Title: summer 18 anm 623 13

So there's a few tips for you to improve the lighting. Okay, this is Julia.
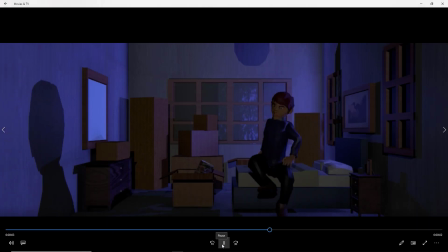Alright, so yeah, you've got, so you're going for sort of a nighttime lighting, which is good.
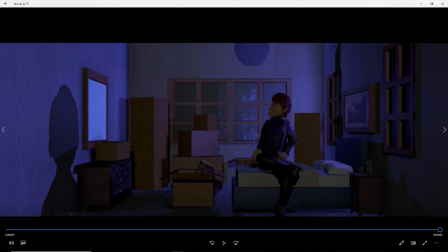I think what looks odd to me is that the giant shadow on the wall, and that's presumably from moonlight, and but then there's also a shadow behind him, and you can't really, or is that from like a nearby room light or something filling him in?
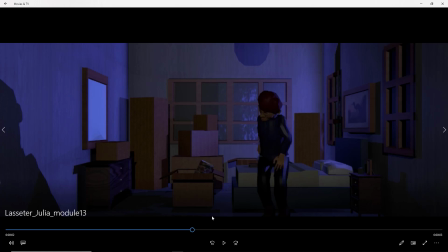Probably would lose that shadow maybe, and this just seems too bit much. Also, like if the moonlight was coming in that bright through the window, we'd see the shadow of the window more, you know, on the wall, like it would block where it's coming in.
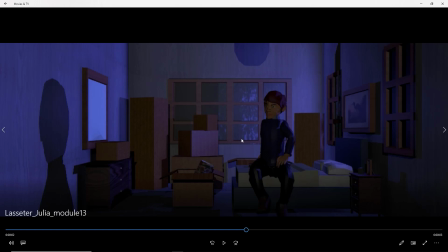So that will be something to think about. I mean, what's good is that you got an overall kind of nighttime look.
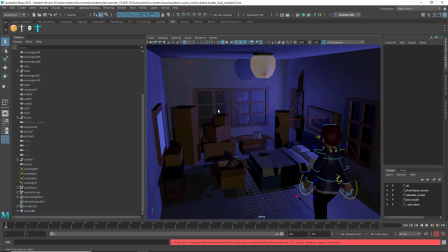Let's take a look at the. Okay, I just wanted to check out the different lights you've got going on here. So there's a point light in here, but it doesn't seem to be doing much. So to me, that's more like as if that were off.
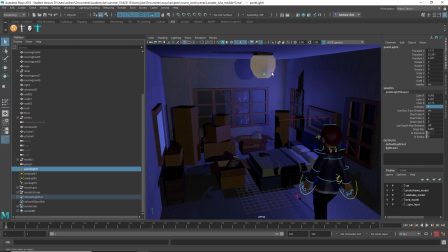Yeah, I guess it's just lighting up the light itself. But if there was the light was on, it would be lighting up the room more. So that's interesting. Okay. So I think it's either kind of on and it's lighting up the room, or it's off.
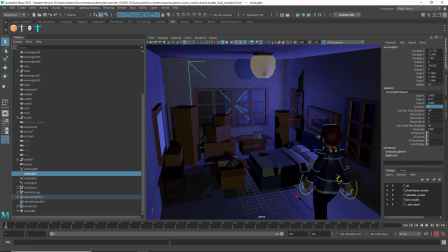You've got this area light coming through that window, lighting in this direction, and that's a real dark blue.
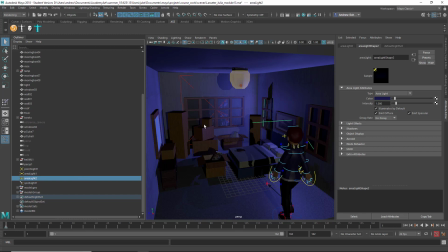And you've got this one coming in through that direction, and that's why I'm saying it would like I don't know if it'll recognize the shadows, but let's try like just see what happens if we change this to can we change this to directional?
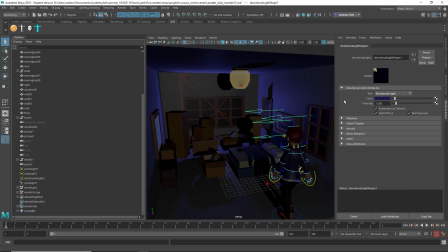You know, it would block the, you know, the idea is that it should only really come through the windows.
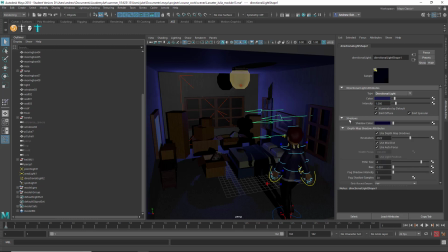And maybe for what is it, a spotlight behind him? Is that supposed to be like a room light behind him?
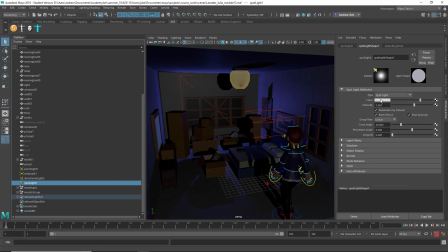Like a, if you know, maybe like if that's like an indoor light, you might want to sort of warm that up a little bit.
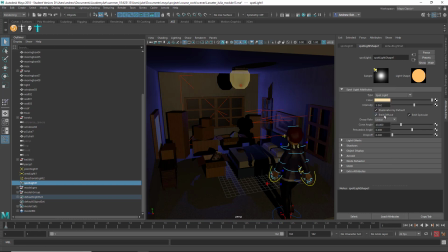And let's see if turn off the shadows. Yeah, I think it's better without the big shadow, and have the shadows more come from the other direction, like the moonlight being a more dominant thing, but kind of filling him in with that indoor light.
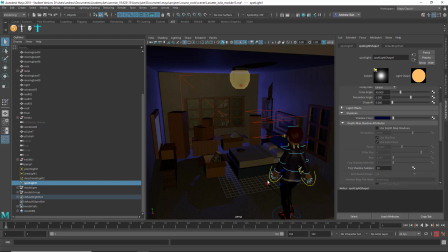You could have an indoor light shadow too, but it gets kind of busy. But yeah, good work on this. You definitely got to look. Okay, this is Anton.
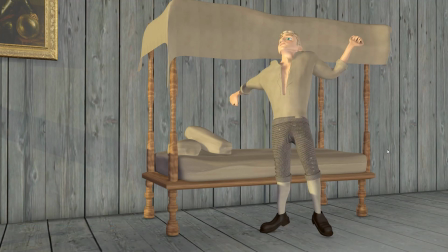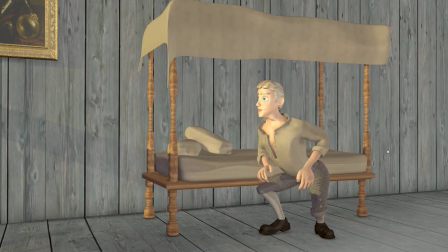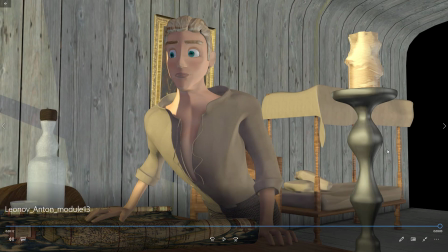This is looking improved. Nice lighting and animations coming along.
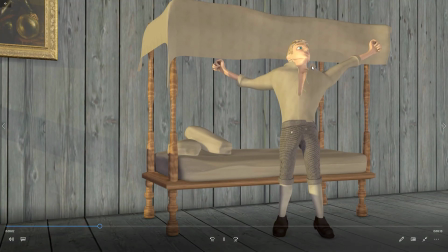Might be good to have some little more facial animation if possible. His face looks a little blank on some of this stuff.